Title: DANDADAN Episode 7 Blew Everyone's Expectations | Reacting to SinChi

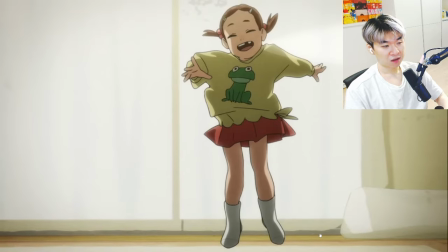The boards with the seamless transitions and great framing work, the compositing too,
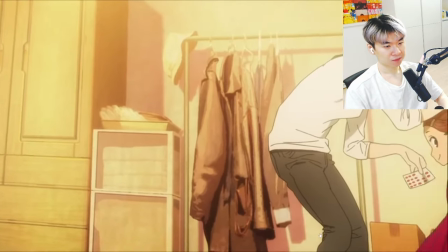how warm the scene looks when everything goes great even in a darker setting how the light shines with these
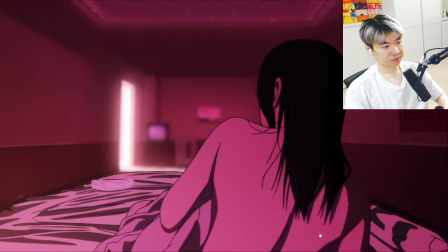two and the other side with a sense of guilt or desperation to provide for your child the scene where the mom
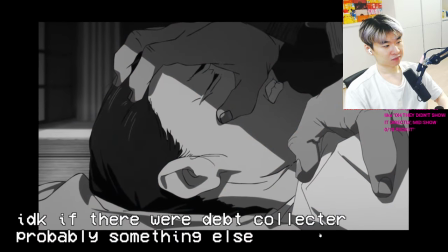got beat up by the debt collectors i don't know if debt collectors also steals people's children i don't know was amazing but i just assumed
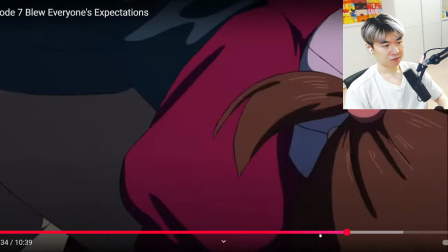they were like yakuza or something tragic at the same time the screeching scream from the kid really grips you on how disturbing this scene is with even the
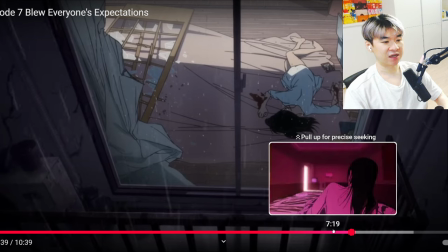rain slowly like even like the glass being embedded in her arms quite often it's like when you
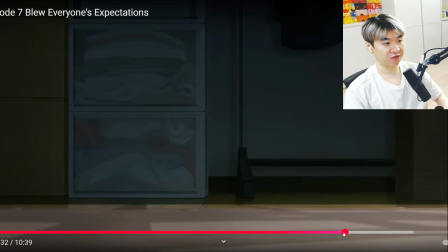shatter through a glass i'm like how could you have all these different lacerations obviously if you've never done it you don't fucking know you just kind of clash through the grass but if you land on
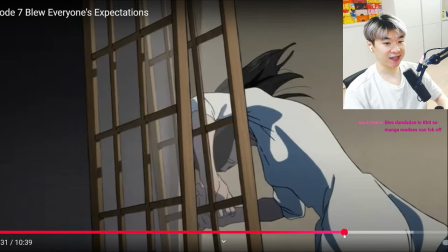it and the glass you know gets lodged into your skin the way that it cut her arm was like oh i don't know was amazing but tragic at the
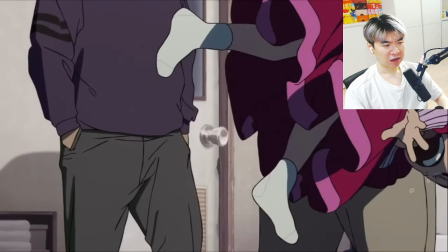same time the screeching scream from the kid really grips you on how disturbing this scene is yeah with the blood splatter slowly starts to
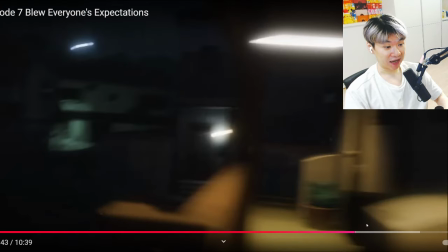sound louder then we get the full context of this pov that's right at this point it's just like holy shit it's the intro scene we saw in
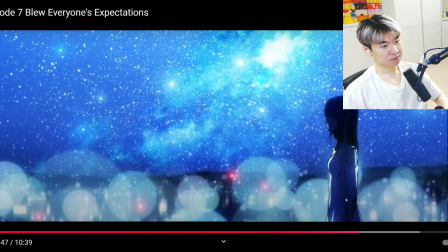the beginning this whole sequence of her on top of the building is beautiful the staff especially the composing team never disappoint us in the show in
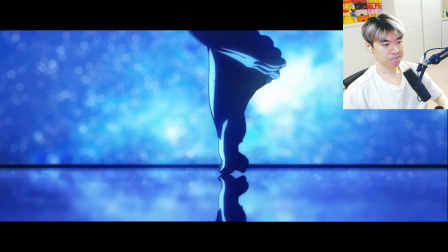terms of photography but this scene takes the cake how the starry blue night sky reflects
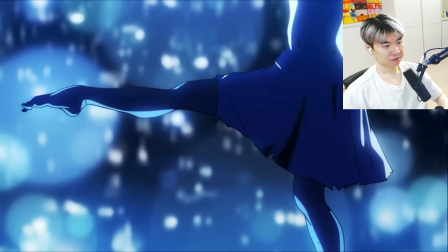to the floor making this whole sequence just feels beautiful yet
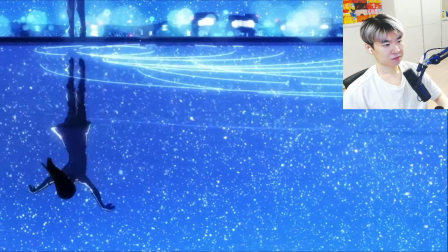unnerving with the soundtrack playing i haven't even said anything about the animation for the flashback
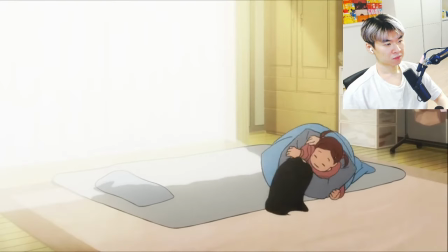again inomoto corrected most of the movement and drawings for what it
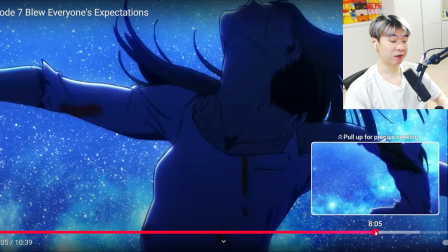seems how three dimension i love this part of the soundtrack when it went from beyond just piano had other instruments coming in i think it's supposed to be like a
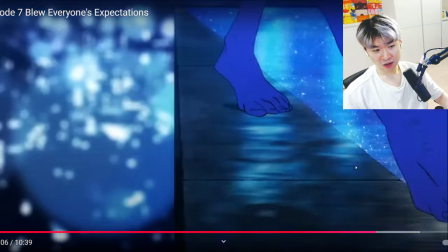cello maybe some sort of string that they're plucking for the flashback again inomoto corrected most of the movement this part and drawings from
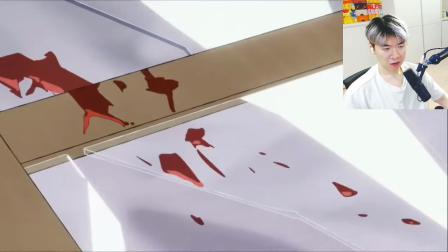what it seems how three-dimensional everything is like this shot of the
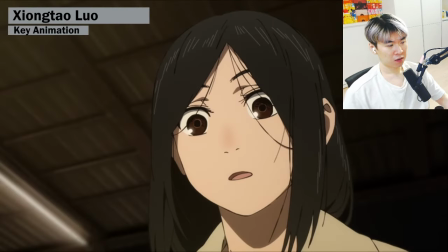daughter with her mouth and the teeth animated by kana ito the movement slash character
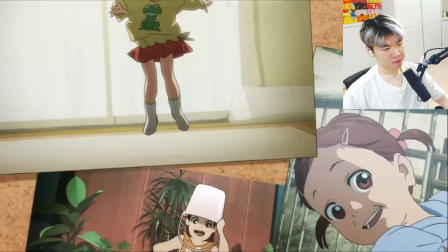acting signifies so much how happy it can be a good example is
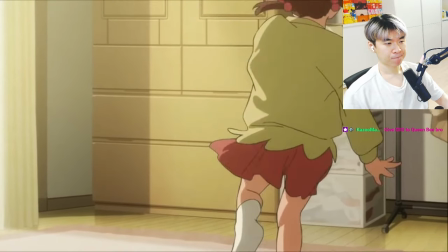silky's daughter dancing immaturely that she's a kid and doesn't know how to ballet
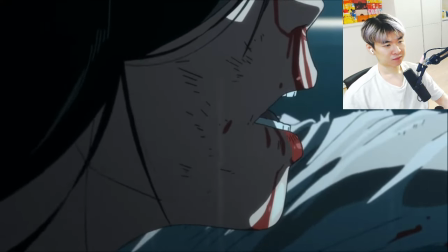dance yet just the subtle stumbling is great how unsettling it can be or how beautiful in a lot of ways a great adaptation is that's right?
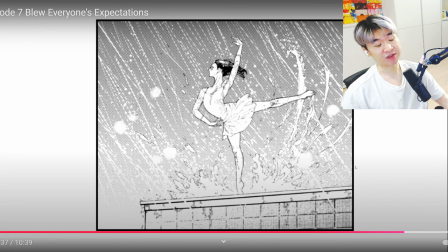It's like, it's so tragic, but it's so beautiful. You see the absurdity, the horrific, you know, acts happening, but there is like a tragic beauty in it that the animators are trying to tell us.
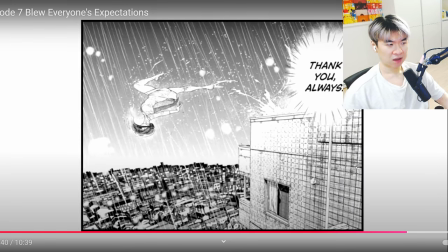Not just giving movement to make sense from panel to panel. It's what you utilize in this space.
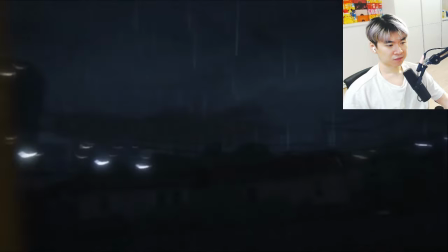How you can exceed from already a great manga slash story to translate that to a medium that provides you with more tools than manga.
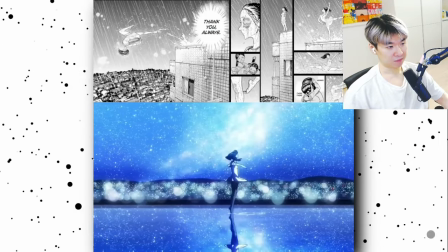It's how you tell a story from animation and audio visuals yeah because they didn't like this is a master class on what an anime should be
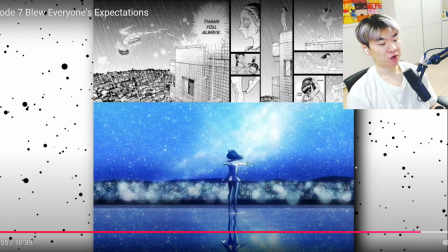like the manga panels you're not just copying it you're telling a story and enhancing the experience of the source materials beyond what the manga readers could have possibly comprehended maybe i'm wrong here because i haven't read the manga but i
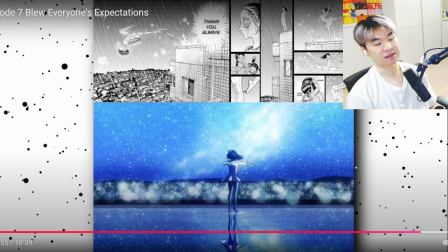felt like it's my assumption that something like this probably just enhanced the experience for a lot of source material readers where they didn't even think that this flashback could have been this impactful adapt silky jumping off of a building
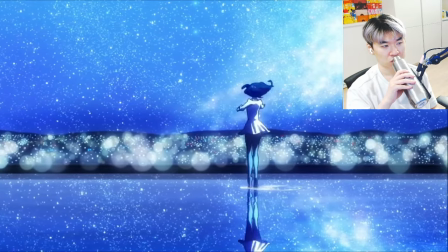one-to-one is bad no it's giving more context of what is precious or
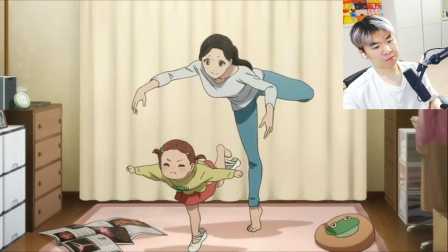important to her ballet dancing was her image even as a spirit because it was and
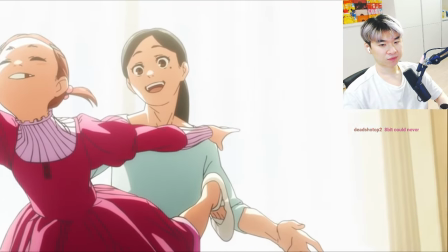that dress too with the daughter learning ballet through silky the mo 8-bit studios
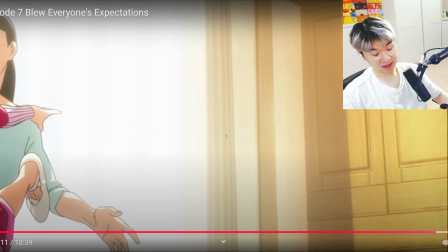could never they actually can't because like what What I witnessed through Dandadan, this is like love, this is like a passion. So much talent just all uniting to just giving the manga just to life.
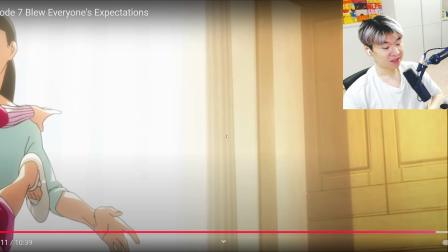And then the exact opposite is greedy motherfuckers that just wants to min-max, put in the least amount of effort to provide the most, just like the least viable product, right?